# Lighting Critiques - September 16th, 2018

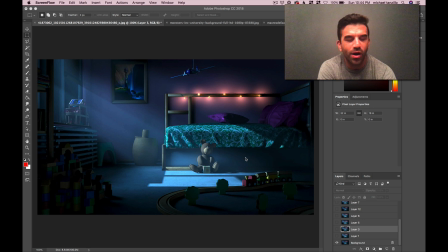[0:06]
Hello, Carla. How are you doing? I wanted to first start off by saying that I agree with pretty much everybody else's statement that this is a very, very good first pass at lighting this scene. I think you did a really good job. Our first take on it is obviously that there's a lot of interest there.
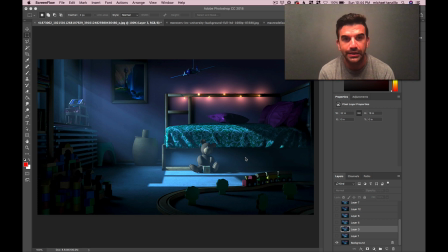[0:24]
There's a lot of good structure there. There's a lot of good foundation there. Now we just need to get into the nitty gritty a little bit, and I think that we've got a good start ahead of us, though. So I also want to comment on the number of comments that are being made by the other students. You guys are doing an amazing job. The feedback that you gave is incredible.
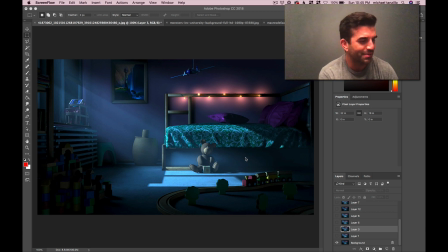[0:40]
The reason why I keep patenting over here to the left is I have all of your notes here on Post-it notes, so I can make sure to give everybody credit for the lovely comments that they said. So I wanted to start there. Calabaza was talking about how it would be a good idea to blur these God rays in here, and I agree with that.
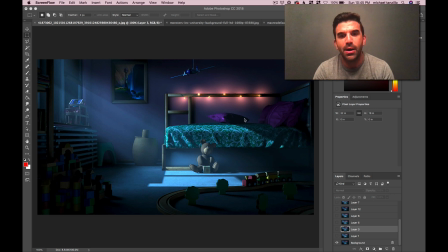[0:57]
The cushions in the wagons are drawing too much attention. I agree. Like this amount of contrast in here is really focusing the eye a little bit towards the center. And again, it's both of them are just a contrast issue, just some contrast in these areas. Not a bad thing. It's just that's something that you need to finagle once you get into the detail work of the shot.
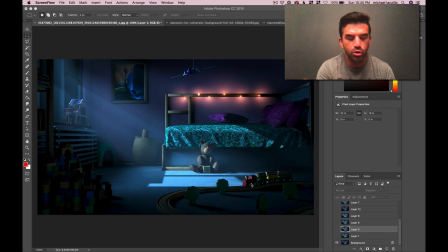[1:17]
The light bulb glow, I'm going to cover that here in a minute. I totally agree about the adding some more detailed texture map and shader work to the bear. And I think a lot of it would just be adding like a cross-section thing that would be like
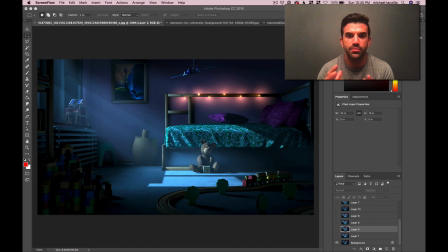[1:33]
a knitted fabric or like cloth or something that would give the bear a softer, more squeezable feel, where right now everything's very smooth on the outside and it almost feels plastic-y almost. But I would want to give it a little bit of bump mapping to the color to give it a little bit of a cloth texture.
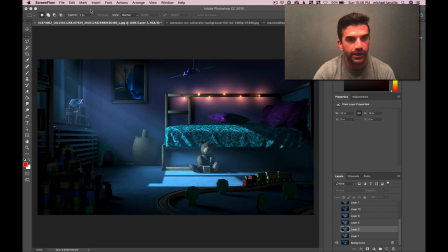[1:54]
And then agreed that this is some really, really nice natural vignetting you're getting. I mean, just this darkness on the edge and the foreground, everything is really centering the eye. Really, really good stuff. Vidat talks about how overall there could be more spec, and I agree with that.
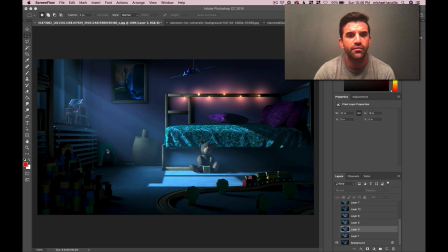[2:09]
There's like these objects in here. A lot of them are getting diffuse light, but not getting a lot of specular light. The pillows are pretty much handling the majority of the specular values, so I would just work on getting some more specular in some areas, and these wood pieces here.
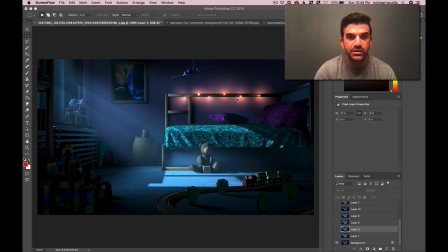[2:26]
The darkness in the pillows, agree there. I thought it was a really good suggestion to to clear this airplane out of there, because it's like just top center, and it would just do some good to get some more breathing room up there. And then let's see, the wood shape, we could use some more shaping on there.
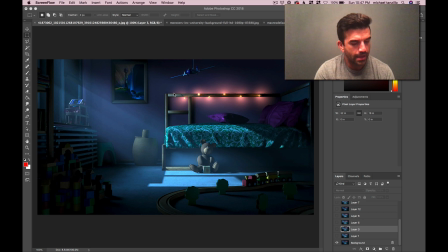[2:45]
And then Yu Jiang talks about how there would be great to get some more bounce light in here and a little more fill light from this side. Definitely on the bounce light. For the fill light, I think it depends on what mood you're trying to create.
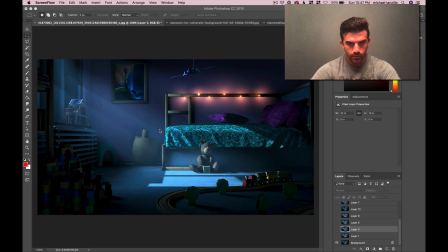[3:01]
And that's the next thing that I want to talk to you about. So I looked at this and I thought this is a good start. There's some good color. I agree with the idea that this is a really good color palette. I think that is a really nice thing to start with.
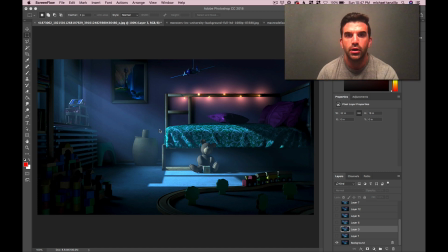[3:16]
The one thing I want to say, though, when I look at this is that I'm not quite sure what the story is and what emotion I'm supposed to be feeling at this point. I don't know if this is a warm, because this is a bedroom scene, right?
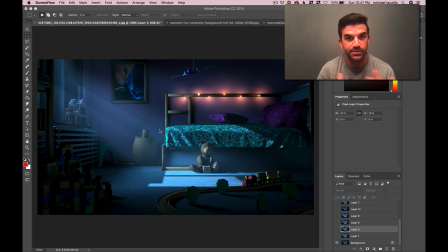[3:30]
There's a lot of emotions that go with bedrooms. It's warm, it's comforting, it's the place where we sleep at night. Is it a comfortable sleep? Are we about to have a nightmare? Like, what's going on in this room? I feel like right now we're kind of towing the line between a lot of different things, and I feel like it was your focus was on getting the structure of a well composed shot in terms of light and dark values,
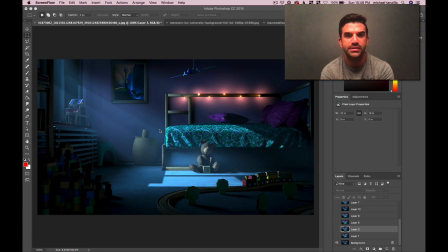[3:50]
and all that stuff is there. But I think now we need to take a step back and look at our motivation for lighting the shot and think about what is our goal, what is the story that we're trying to tell here. I pulled up a couple images just from Monsters Inc. just because they did a bunch of different nighttime scenes.
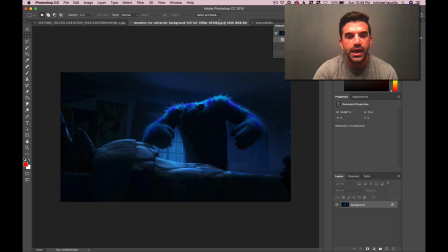[4:06]
So this is when Sully's looking very scary, and there's like a lot of contrast, and there's just like the heavy rim light on him there.
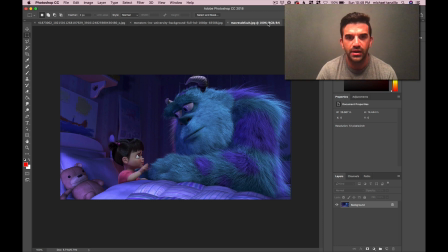[4:15]
And this is same scenario, or same, I guess it's probably the same room.
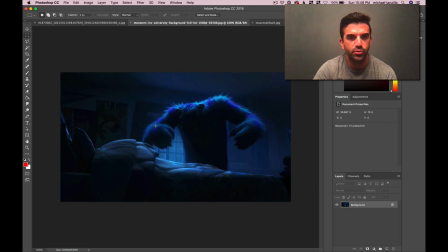[4:21]
I can't remember if he's in Boo's room when this happened.
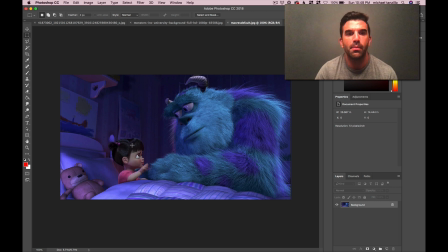[4:23]
This might be the testing facility, but similar bedroom type thing, but much more lifted values, much more lighter, much more happier and loving there.
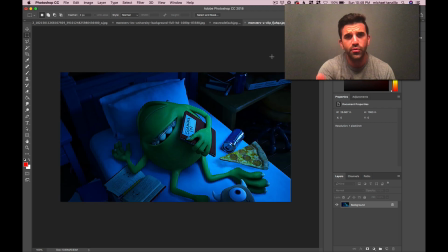[4:33]
Another Monsters Inc. scene. This is Mike when he's in college, and he's just kind of waking up, and this is a little bit of a softer kind of in between thing here. That's not,
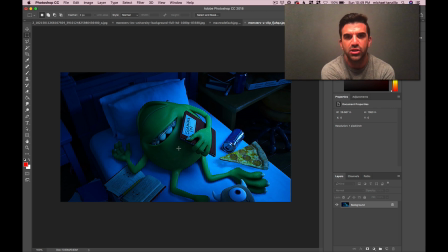[4:45]
it's not like super moody, but it's a little bit softer, it's a little more comforting, like nothing terrible is happening to him here.
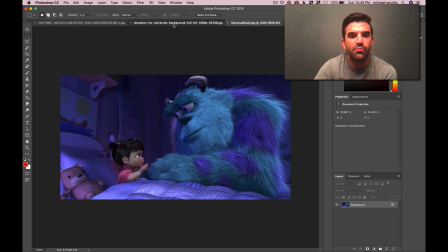[4:53]
And I think we need to kind of figure out what type of mood we're going for our night scene.
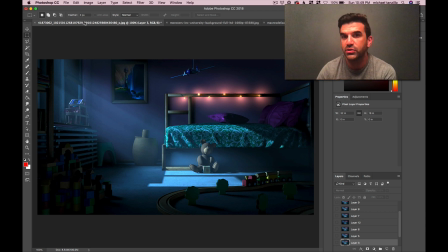[4:57]
So I would just say that with your next post, just kind of like either show some visual reference or tell a little story about what it is that we're doing, and also what we're focusing on. So one of the things that I really noticed was like, I really like kind of this composition of the bear being in the space,
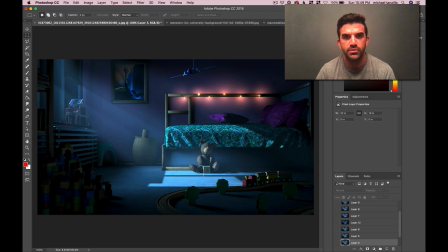[5:12]
and I feel like that a lot of people have associations with stuffed animals and toys when they're a kid. It would almost be cool to make that character more of the story and maybe focus the light around him, and then get that focus. And with that storytelling and
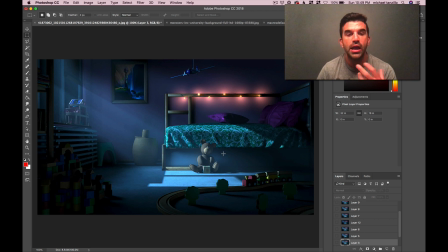[5:30]
thinking about what mood we're trying to create, it's also going to direct some of the light intensity as well. Because right now we've got two main light sources, and I think that's a beautiful combination. We've got the light bulbs here, and we've got the window light coming in. The one thing that I would say is that we need to determine which one's going to be the stronger influence, right?
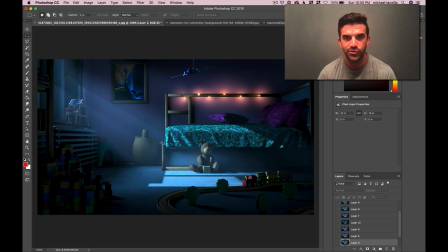[5:50]
Like, is it going to be more about the light coming in through the window or more about the interior glow? It's okay that there's somewhat... It's okay that one isn't like super dominant over the other one, but we just need to like work those into the space a little bit more and into the story,
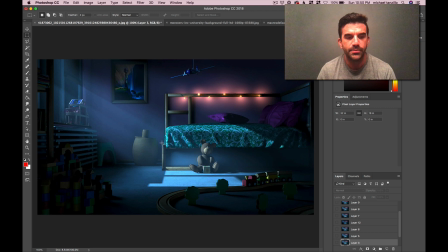[6:05]
and like what's really driving the lighting to tell our story. Let's see. Okay, so a few other things as we're going to go through some stuff here. Oh, one thing I didn't make a little note for, but just make sure you add a little sky back there or a little something to indicate the extension of the space.
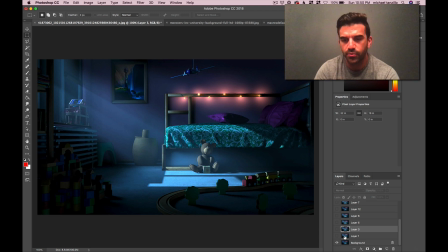[6:20]
It just looks a little dark outside the window. Just something in the comp or the Photoshop file, however you're putting this guy together. So first things first, when I looked at this, I agree with some of the other comments that it feels a little bit dark. I don't think it's too bad. It just feels like an over gamma correction or a darkening of the gamma.
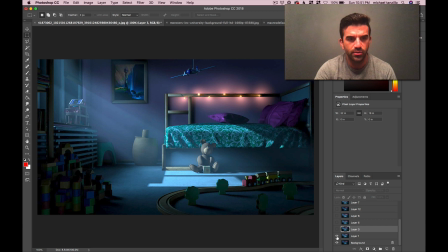[6:37]
So I just went ahead and lifted the gamma value a little bit. This might be a little bit too much. In fact, let me just take this down just a little bit. But I think that something in this region would be good just to kind of lift some of those super dark values. We still get in the contrast that we're looking for, just something more along those lines.
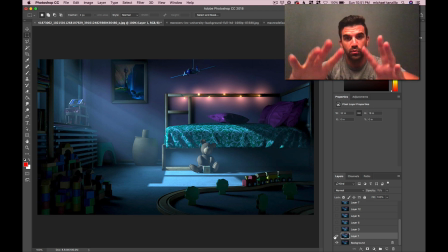[6:56]
If this is the mood and the look that we're ultimately going to go for. From there, I went ahead and with these light bulbs.
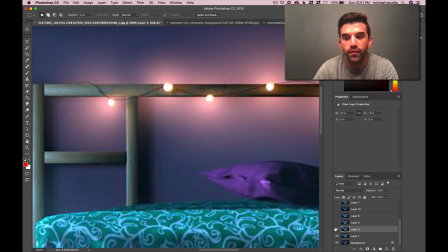[7:08]
Okay, a couple things about them. One, their core value should go brighter because that's where the bulb is actually situated at.
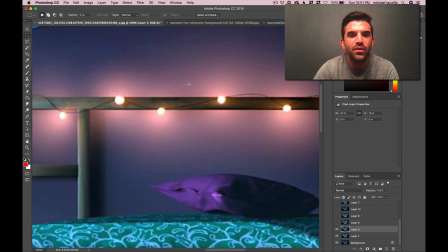[7:14]
So the inside brightness should go a little bit brighter. And then the other thing I was looking at, so like there's something about them that wasn't quite feeling right.
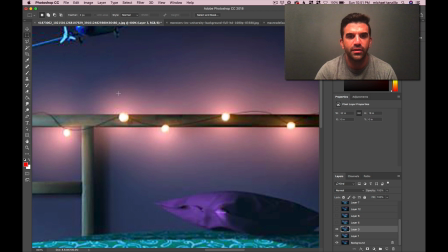[7:21]
I think Vedad talked about the fall off and that they felt like that the fall off wasn't quite right. And frankly, I just don't know. I don't know how light bulbs look in a bedroom at night. So what I did was I started looking at some reference, and I would suggest that you do the same.
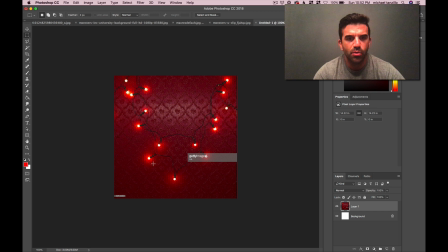[7:34]
Let's see. So we've got this one, and it actually looks like the light bulbs are pretty, like right now these bulbs are right up against the wall, and the fall off is very tight around them. But the glow of the ball itself is pretty intense.
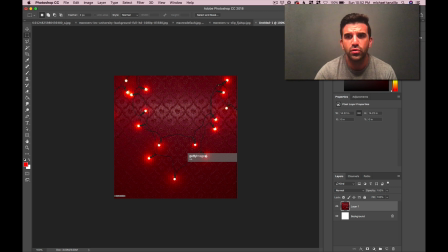[7:49]
So that's just something to be aware of if you're going for a look like this. But something else I started to notice,
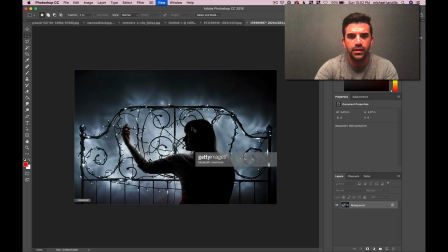[7:55]
and more so in this one, was just like the really cool shapes we're getting on the wall, right?
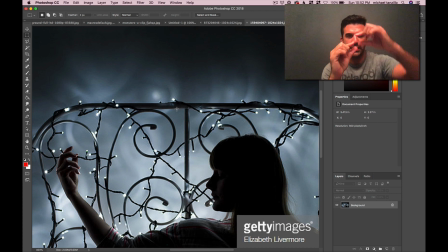[8:03]
Because they're like sometimes the glass is like curved in a weird way. It's like kind of pointed it's like tapering off at the tip. And that can create some really cool light shapes on the wall here, especially when the lights are placed slightly far away, like wrapped around the bed like they are in yours. And that I think that can really create some cool shapes.